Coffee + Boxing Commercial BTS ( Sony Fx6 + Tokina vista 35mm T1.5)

So we just opened up those shears and let that light up the background, and it really created some nice separation and depth to the shot.
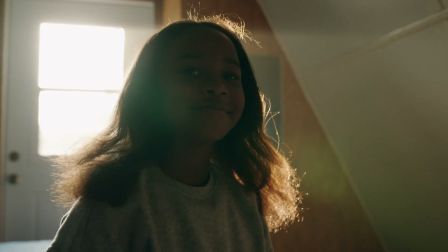(4:19)
So for the scenes where you see Coach finish his coffee and walks up to Soraya and says, "Wake up and grind."
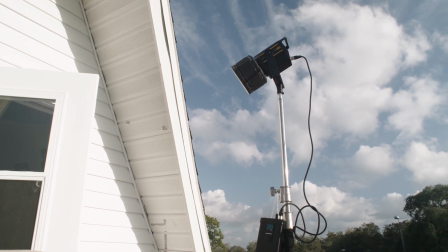(4:26)
And for those scenes, I put the VL150 out on the back patio,
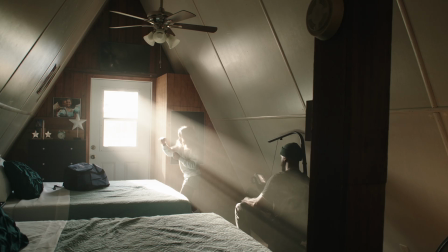(4:30)
and we shot it through that back door, and that was creating those light rays.
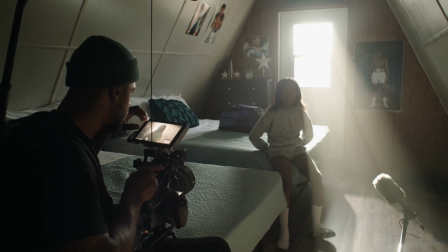(4:36)
We also hazed the room, and that really emphasizes the light rays that was coming through.
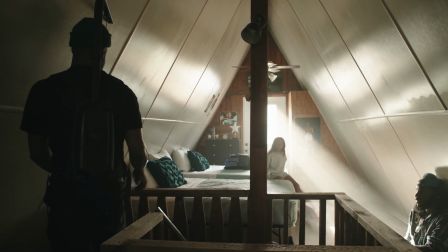(4:41)
For that scene, we used one light just because of the architecture of that room and the color walls.
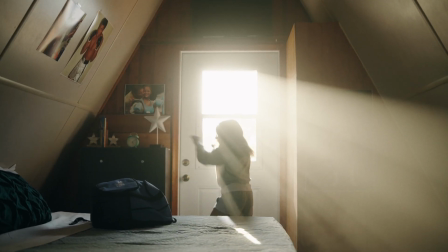(4:49)
I felt like the light was just really spreading in that room nicely, and it lit Soraya beautifully. So I decided to just use that one light, and it did it justice. So this project, I color graded it with the Phantom Luts. To be specific, it was the Utopia LUT. I think what Joel is doing at Phantom Luts is very thorough, and it's a very dope company. So yeah, check out those LUTs down below. If you use the code Moji, you get a percentage off. So I would appreciate you guys if you do go purchase some of those LUTs to use that link. But hit that subscribe button, and thank you guys for tuning in, and I'll see you next time. Carry on.